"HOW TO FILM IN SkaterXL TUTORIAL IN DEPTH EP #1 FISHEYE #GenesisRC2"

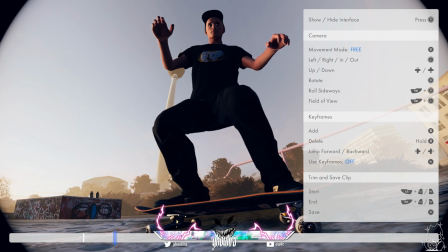247s
I usually try to keep the skater always focused in the center of the screen. I'll bring the camera along.
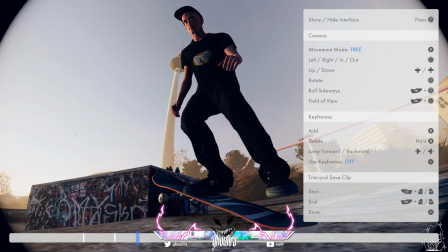256s
I have no real order in which I put keyframes. I kind of just put as many as I think I need, and then I go back and watch it, and the more jittery it is, I'll delete some and adjust from there. But a good reference point is to put one in like the beginning, middle, and end of a trick. So right here on this flat,
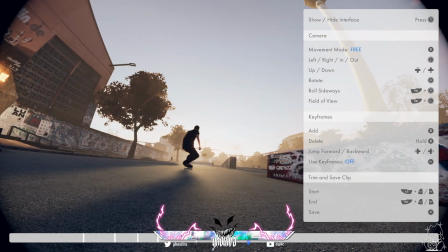273s
the way to make this look smoother most of the time is just to skip a decent amount on flat ground stuff where there's not a lot of left and
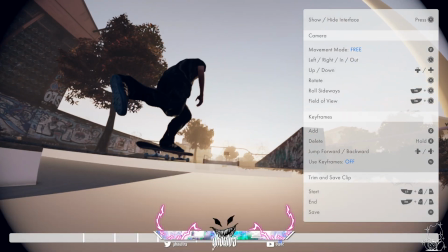281s
right movement. It's just kind of like a straight path. I'll put this to right here.
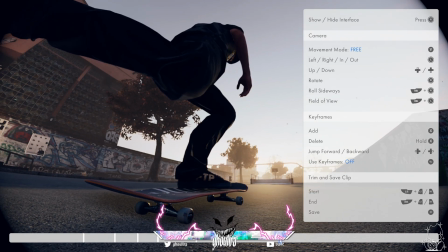289s
I'll show you all why I do this in a second. Yeah, it's not going to catch anything, right?
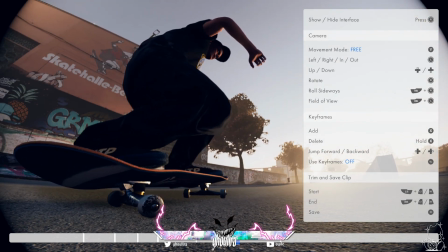294s
So I go in the middle of it. And then I'll put the camera close to him to see how it plays.
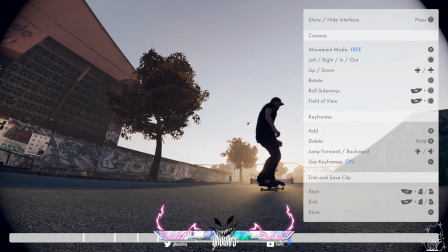306s
The last keyframe always bugs out, but I'll just keep going.
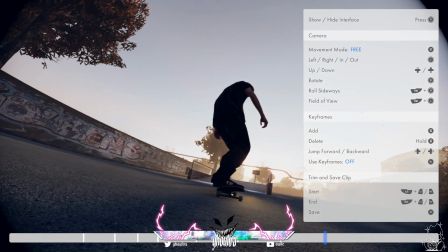313s
And then since he's turning to the left here, I'm going to pan the camera in like this so the camera will kind of turn with him.
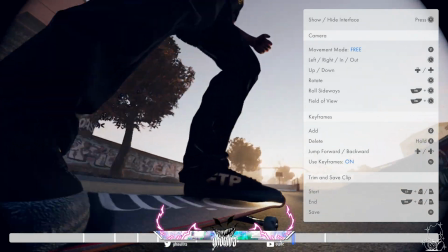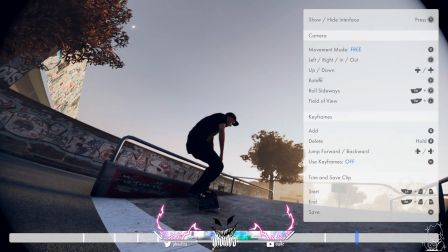325s
And then we'll go right up here to the last trick.
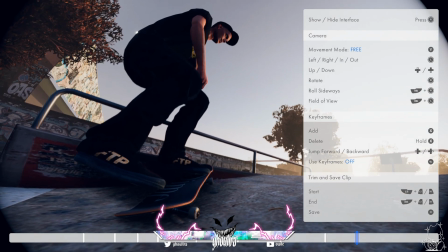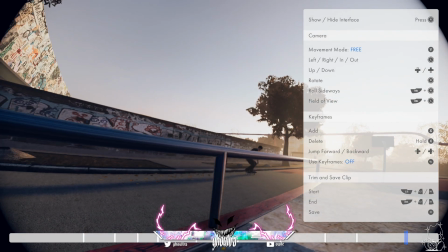334s
The last trick usually the hardest one to make look very good, because a lot of the times in the last trick the camera speed,
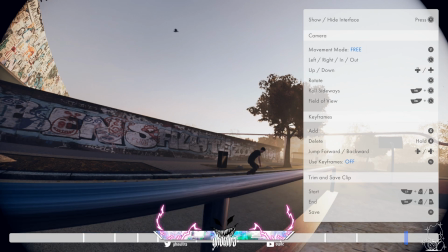340s
because you're in a line, and usually the last trick you want to kind of like have the camera stop at the gap if it's like your line is ending
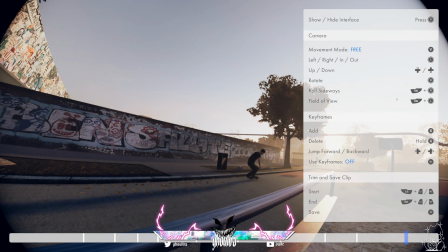346s
at a gap, and the camera speed will usually slow down, so it's kind of hard to keep that up. Also, for reference, at the end of your line, always put 2 keyframes. For some reason, the last keyframe in this game and the first keyframe will always bug out unless you put 2 at the beginning and end.
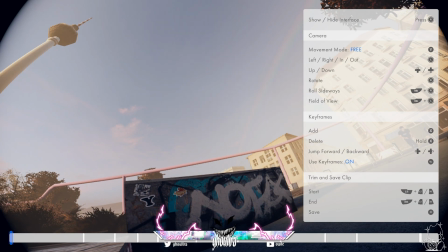364s
And then I'm going to go back and film the beginning of this line.
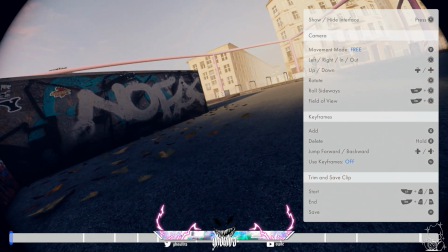370s
I think what I'm going to do, this is where the kickflip begins.
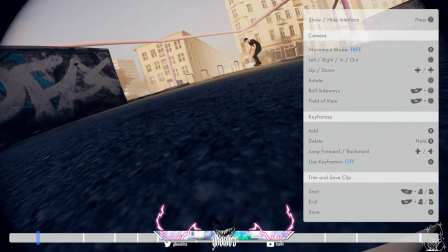376s
Since my camera's turned and stuff, because he does the kickflip, what I'm going to do is I'm going to put the camera, probably have it pan in from the ground, like here.
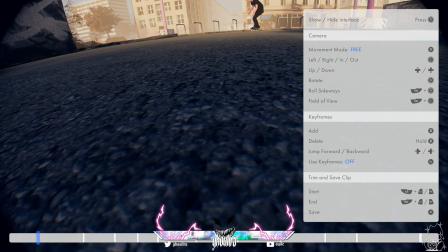384s
We'll see how this looks.
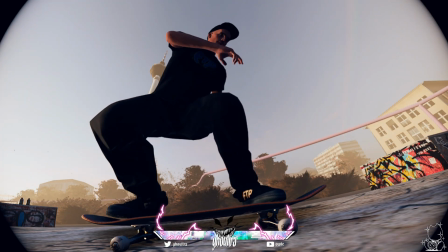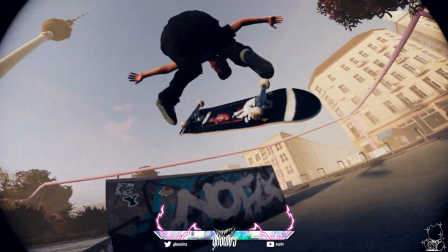391s
A little bad.
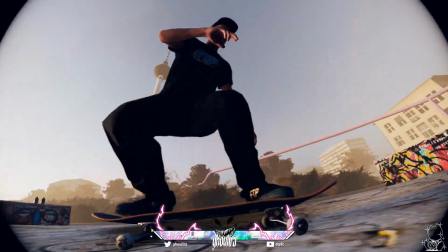395s
So here, we'll watch this.
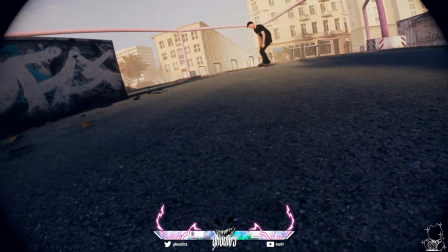397s
Yeah, so this is pretty much just speed running your keyframes and just seeing what looks good, and then just going back and fixing them and smoothing them out.
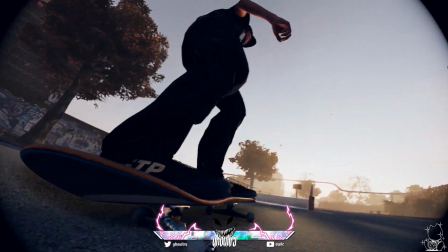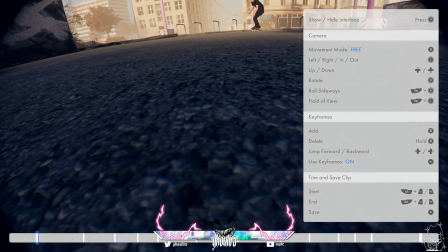411s
So I'm gonna go back and work on the rest of the line. I'll probably fix the ending up in a little bit. I might scrap the idea I have.
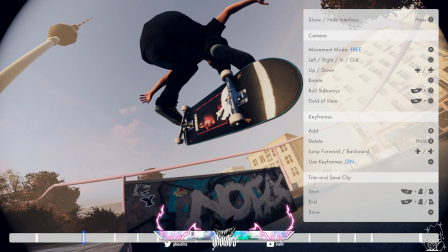421s
So on this frontside flip, he's not really centered, and he's cutting off right there, like half his leg and stuff.
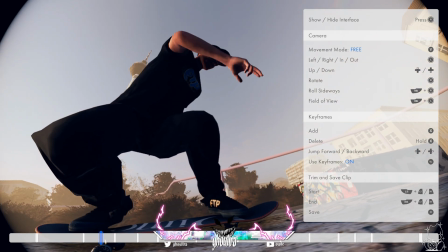427s
I'm gonna adjust that right here.
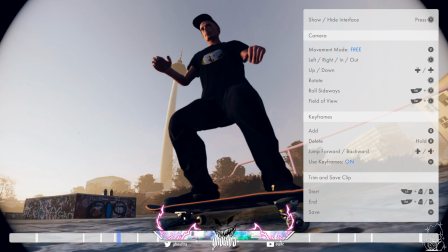433s
But see, since the camera gets all wobbly right here between these 2 keyframes, so I'm gonna delete this one.
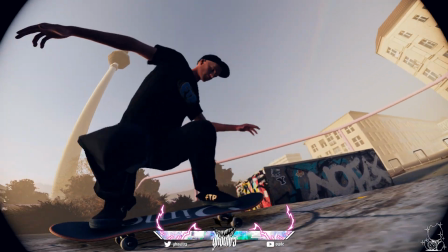438s
See what it looks like. So that's way better.
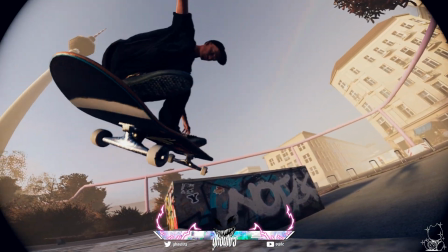444s
I actually kind of like how after he does the trick here, he kind of skates towards the camera.
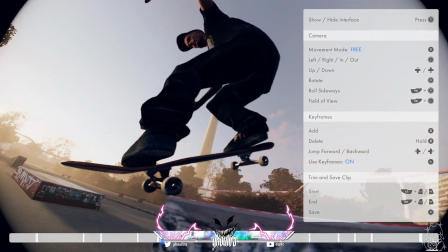456s
So on this nose blunt,
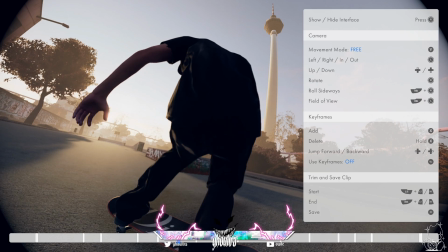462s
okay, so on this nose blunt, on the landing he doesn't even land in frame, so I'm gonna move the camera back and down a little bit.
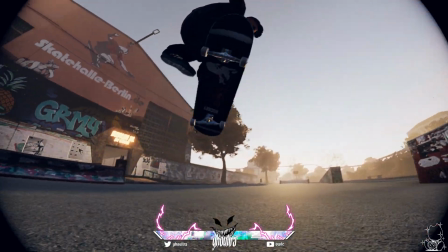473s
That looks relatively smooth. So I don't like how fast that transfer is.
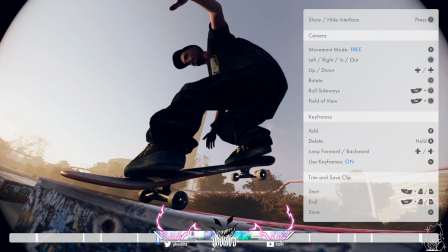481s
Actually,
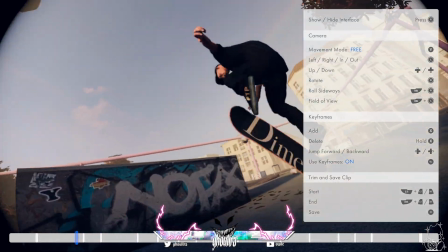486s
okay, so this all looks pretty good to me right here, starting from here.